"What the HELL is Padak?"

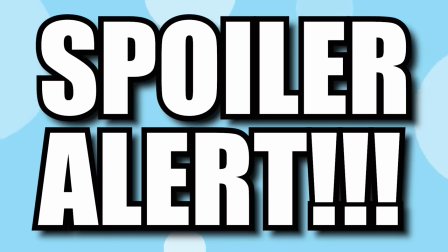But the biggest shocker to me, by the way, spoilers, was that Padock died at the end.
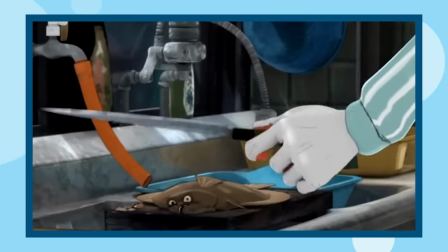Flatfish was literally on the chopping block, but was spared in exchange for Padock instead.
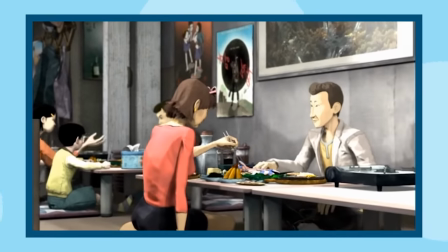She died, he lived. But what was he living for?
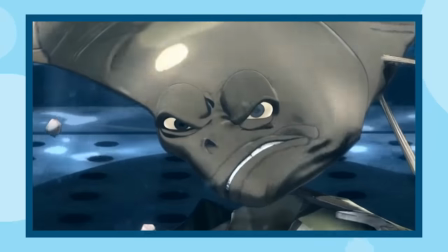Throughout the movie, we see other characters challenge Flatfish and his pessimistic attitude, but it was Padock's death that inspired him to escape.
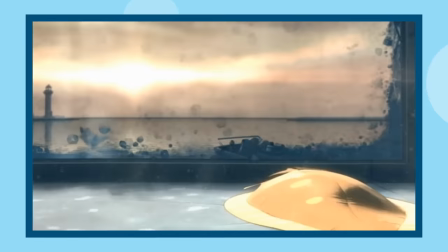Like, damn, what a twist! And I loved it.
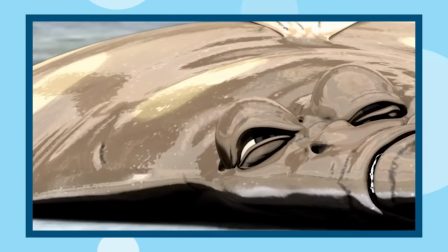And like I said before, this movie has heavy themes. Life versus death.
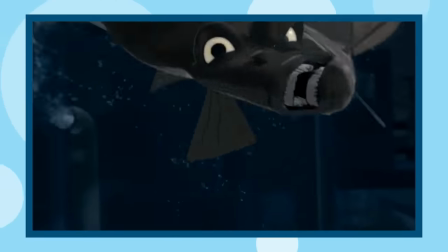Hope versus defeat. But I think the biggest one of all is freedom versus imprisonment.
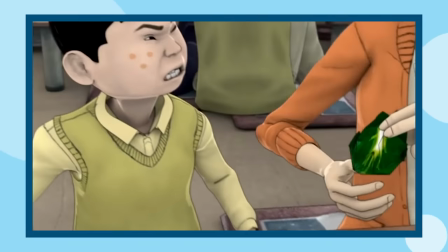I mean, yeah, humans aren't stuck in fish tanks waiting on death row.
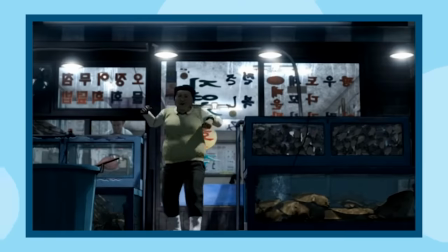But we find ourselves imprisoned in different ways, such as work.
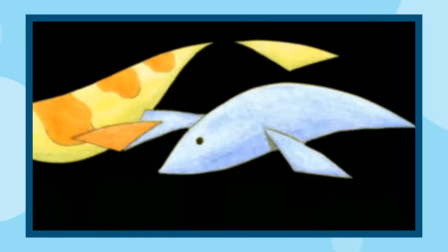I definitely picked up on that from watching this film. Overall, there is an existential tone to this movie.
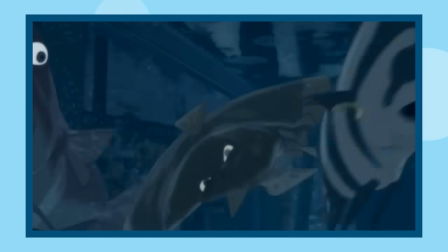Life weighs heavy on the shoulders of these characters. But do they give in?
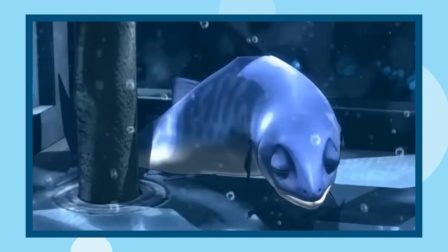Or do they strive for something more? All in all, a very satisfying story.
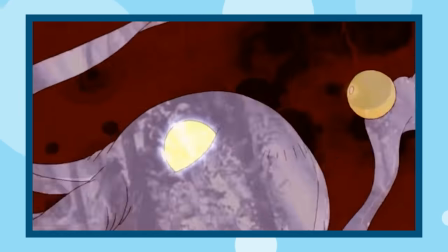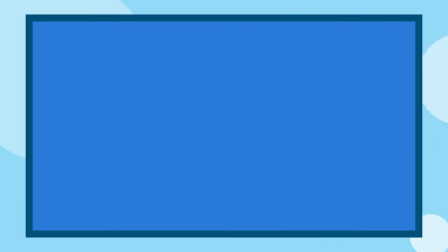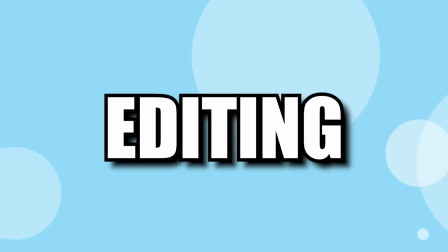The voice acting was good. The editing was good. And big props to the dialogue.
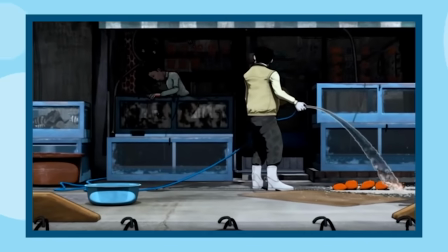We're basically stuck in this fish tank for the majority of the film. So having strong dialogue was super important.
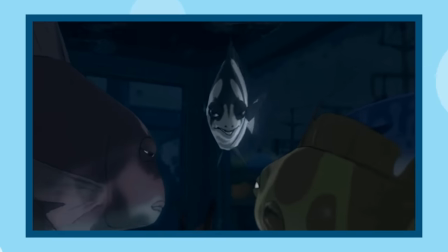It really delivered when it came to building tension among the characters and how they were fighting with one another.
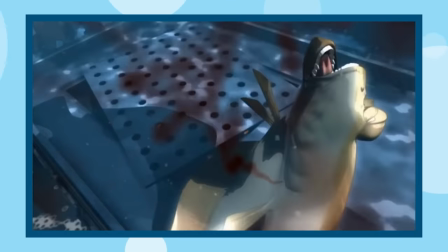And always, there's the looming threat of being killed by the humans.
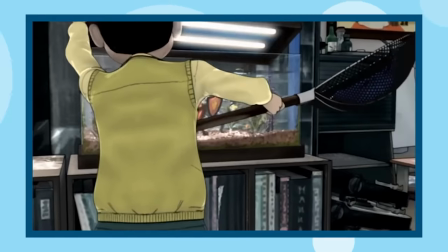There is a lot of stress in this movie, and rightfully so, and the dialogue did a wonderful job of getting that point across.
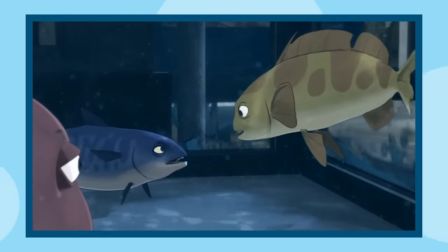It held my attention, and I was truly invested in these fish, and the power struggle going on in their tank.
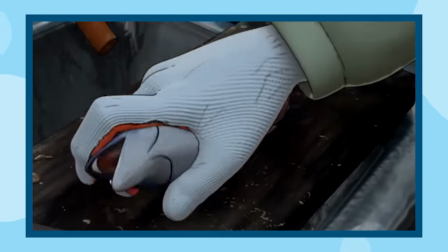Again, no one was invincible, and the movie was quick to establish that.
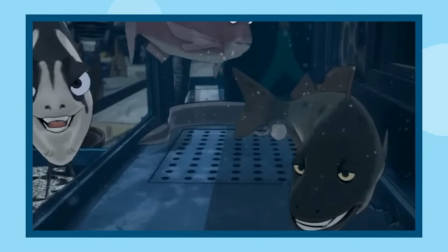Anyone could die at any moment, and there is a palpable sense of fear and dread because of it.
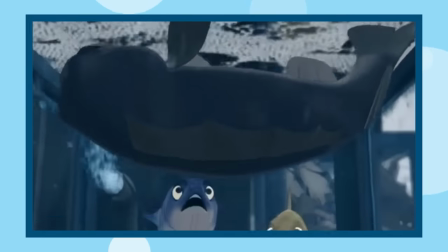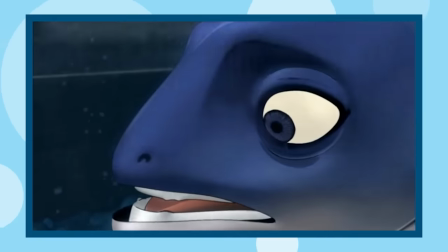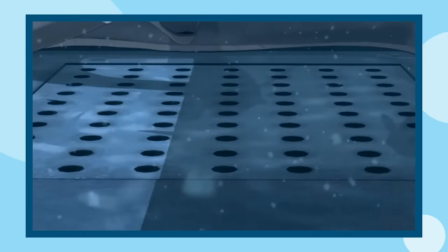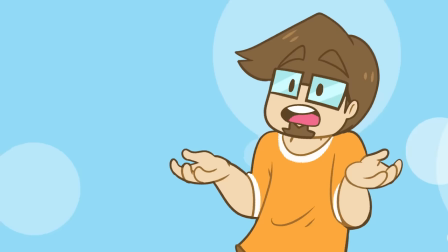And finally, there is the animation. My first impressions weren't the best when I went into this film.
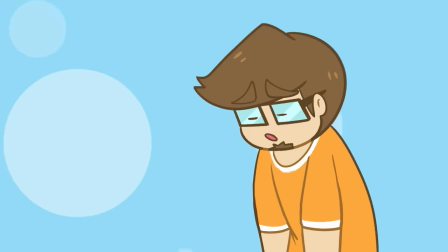I thought it looked ugly and rough around the edges. But I quickly realized that was on purpose.
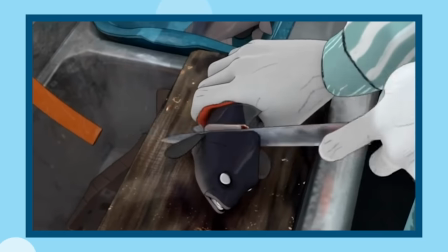This movie wanted to highlight the grim atmosphere of the fish shop and the fish tank.
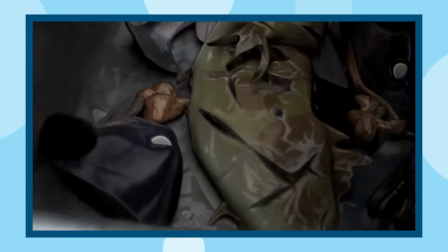The humans are ugly. The fish look sad and gray and dead on the inside.
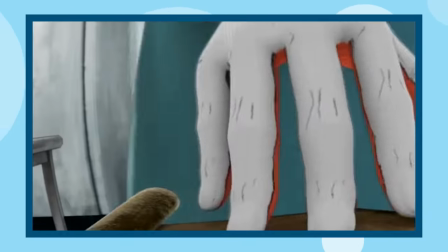Honestly, it works, and it adds that much more to the film.
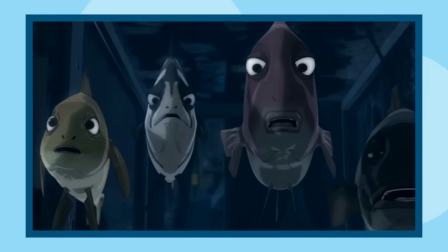We also get these first-person point-of-view shots of Padock and the anxiety she's feeling while in the fish tank.
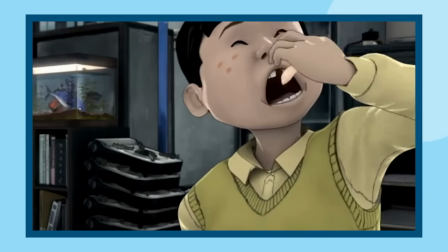Also, like I said, the director wanted to accurately depict a fish shop,
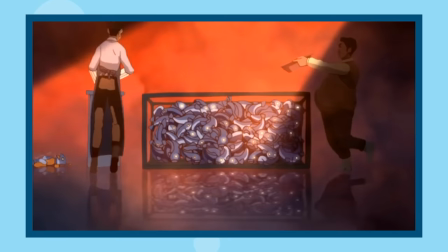how the fish are unceremoniously dumped into a tank and just await death.
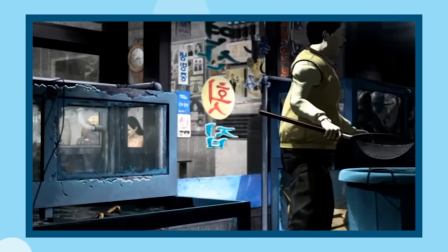For a creature to see and understand the fate that lies before them,
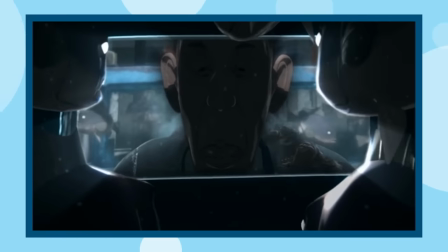that's terrifying, and the visuals capture that horror in a very accurate way.
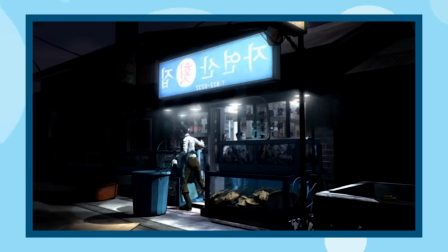When you step into their shoes, it is a nightmare. Oh, and massive props to the song segments of the film.
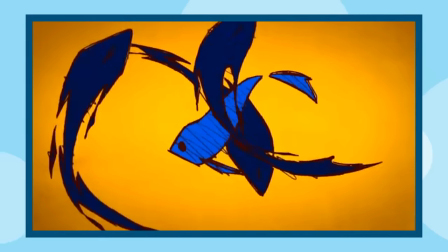Yeah, there's songs in this movie. Surprise, surprise. All three songs were done in different styles and conveyed different feelings and messages.
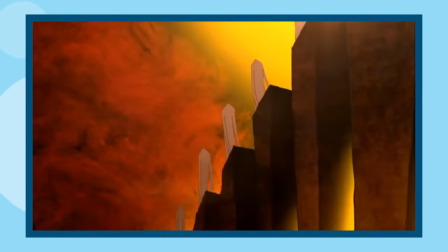We even got some abstract imagery that made me think about the symbolism from Pink Floyd, The Wall.
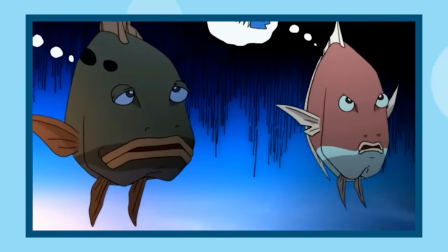These song segments are a good change of pace and change of scenery from The Fish Tank,
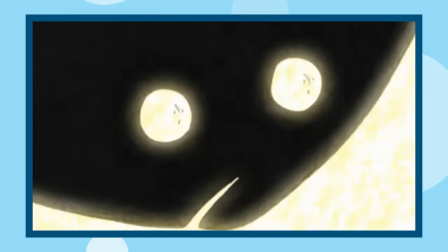and allow the audience a moment of reprieve before we go right back to the prison.